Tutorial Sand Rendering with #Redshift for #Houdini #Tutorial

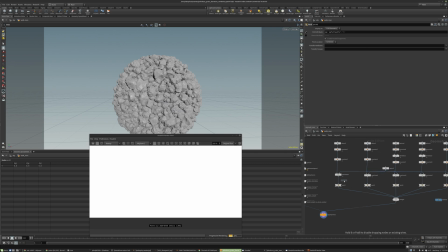52:59 And we can just assign them using the material node and just put it right before you pack it. We want to assign the material at that step. And then if I click under the material linker over here, then we can assign the Redshift material from the material network.
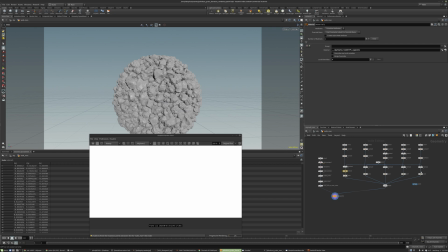53:17 I'm going to do relative path. So this just keeps it as a relative file reference instead of an absolute path. So it keeps everything, again, more transportable. We could just highlight everything, copy paste it to a new file, and we don't need to relink any expressions or anything like that.
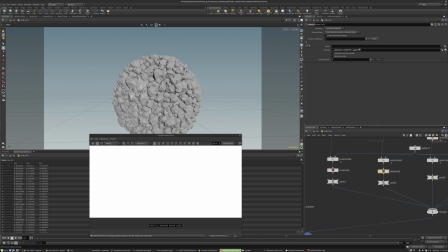53:35 So I can just hold Alt, drag this over. We just want this one going to the second material and the third and then the fourth and the fifth.
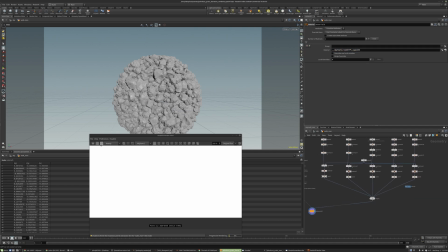53:58 And then I'll just restart the render over here. Sometimes when you're moving nodes around inside of the network, the render kind of messes up and you just need to restart it.
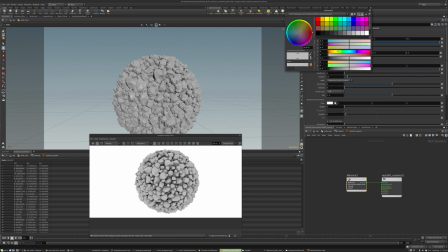54:09 So if I go up to the first material, we just do something, change. You could see we already get the visualization kind of in real time. So it's really quick to adjust these settings and see what you get.
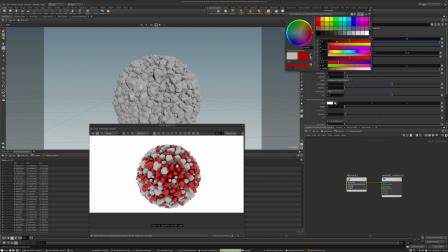54:23 What I'm going to do is just go something kind of beige and just start by making a standard kind of sand material. Maybe get some more kind of oranges in there, and maybe just a little bit brighter.
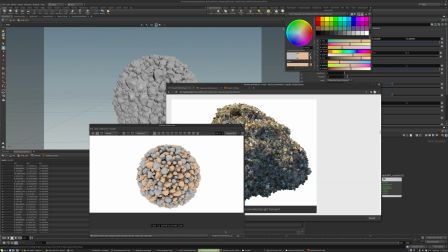54:42 So this is going to be a generic kind of sand grain, we could keep an eye on some of the different references and stuff like that.
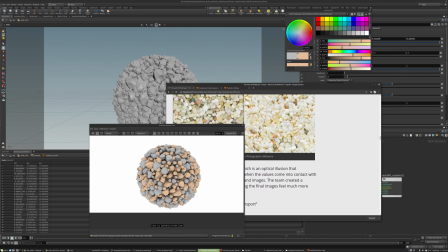54:51 We're kind of somewhere in one of these territories or something like that. We could just close out of the color picker.
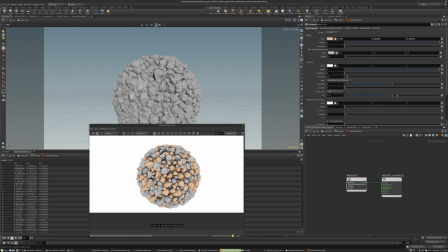54:59 We might want to adjust this IOR.
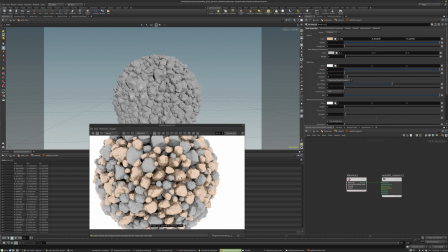55:03 Basically, the higher you increase it, the more reflective or the more metallic it becomes.
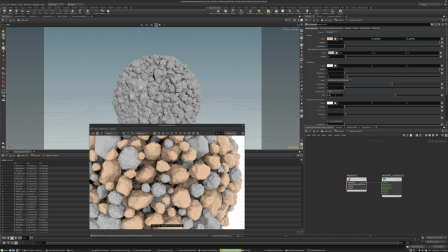55:10 So maybe something 1.7, just to get it a little bit more highlights and start to see some of the edge detail and stuff like that as you increase that IOR.
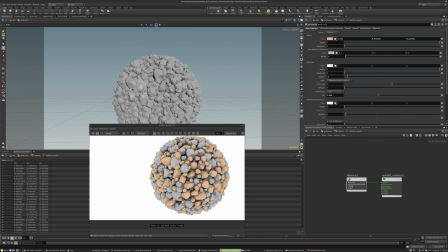55:24 So with it too low, it will become very diffuse, just like a clay or something like that.
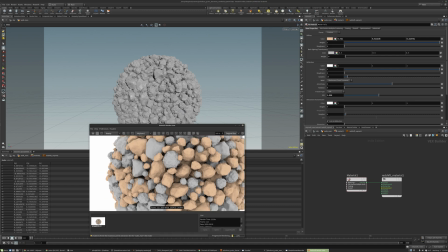55:30 I could even just make a snapshot here if we really want to compare side by sides.
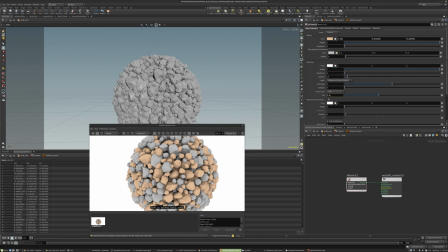55:36 And then if I go up to kind of what we were at next, as we switch between these, you can see the difference. Just a little bit more reflectivity.
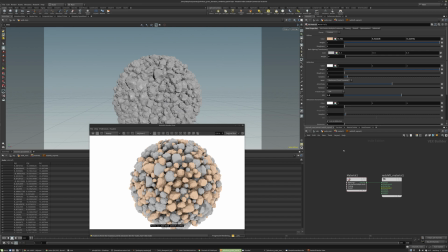55:49 I could turn off those thumbnails for now. I think we might want some roughness in the reflection.
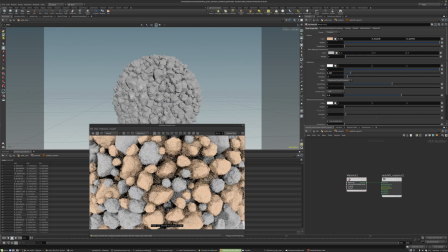55:57 So it isn't just a perfect mirror. This simulates like some microsurface detail or surface roughness.
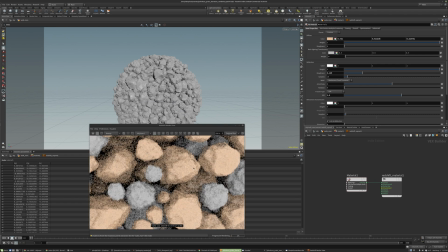56:06 Instead of perfect reflectivity, the reflections become a little bit blurry or like scattered kind of.
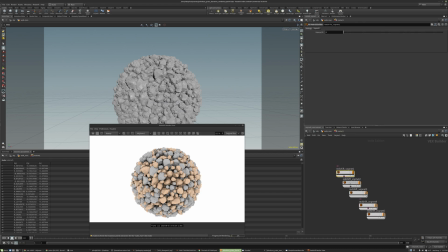56:16 So this should be a good starting point. We could go on to the next material, and maybe this one, instead of the beige color,
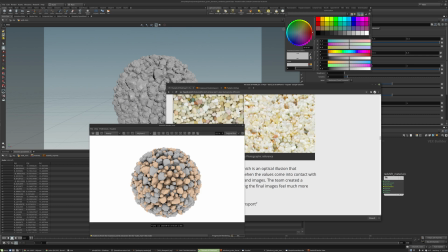56:27 maybe we want to do like a pastel green or something like that.
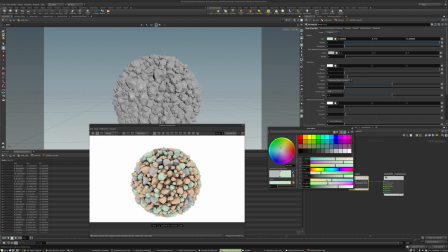56:34 You can see this is already updating. Looks like this is maybe a little bit too saturated. We don't want it too jarring or too eye-catching. Just something that you notice
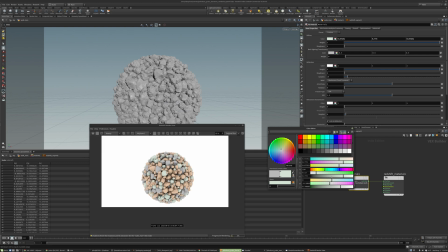56:48 eventually staring at it long enough, but we don't want it to immediately stand out as like a very bright, odd-looking color. So something like that seems pretty good. You might go higher again with the IOR, and again, something pretty rough.
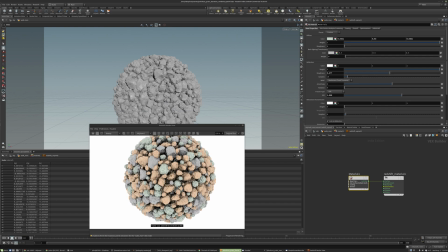57:04 There's just some variation in the specular responses.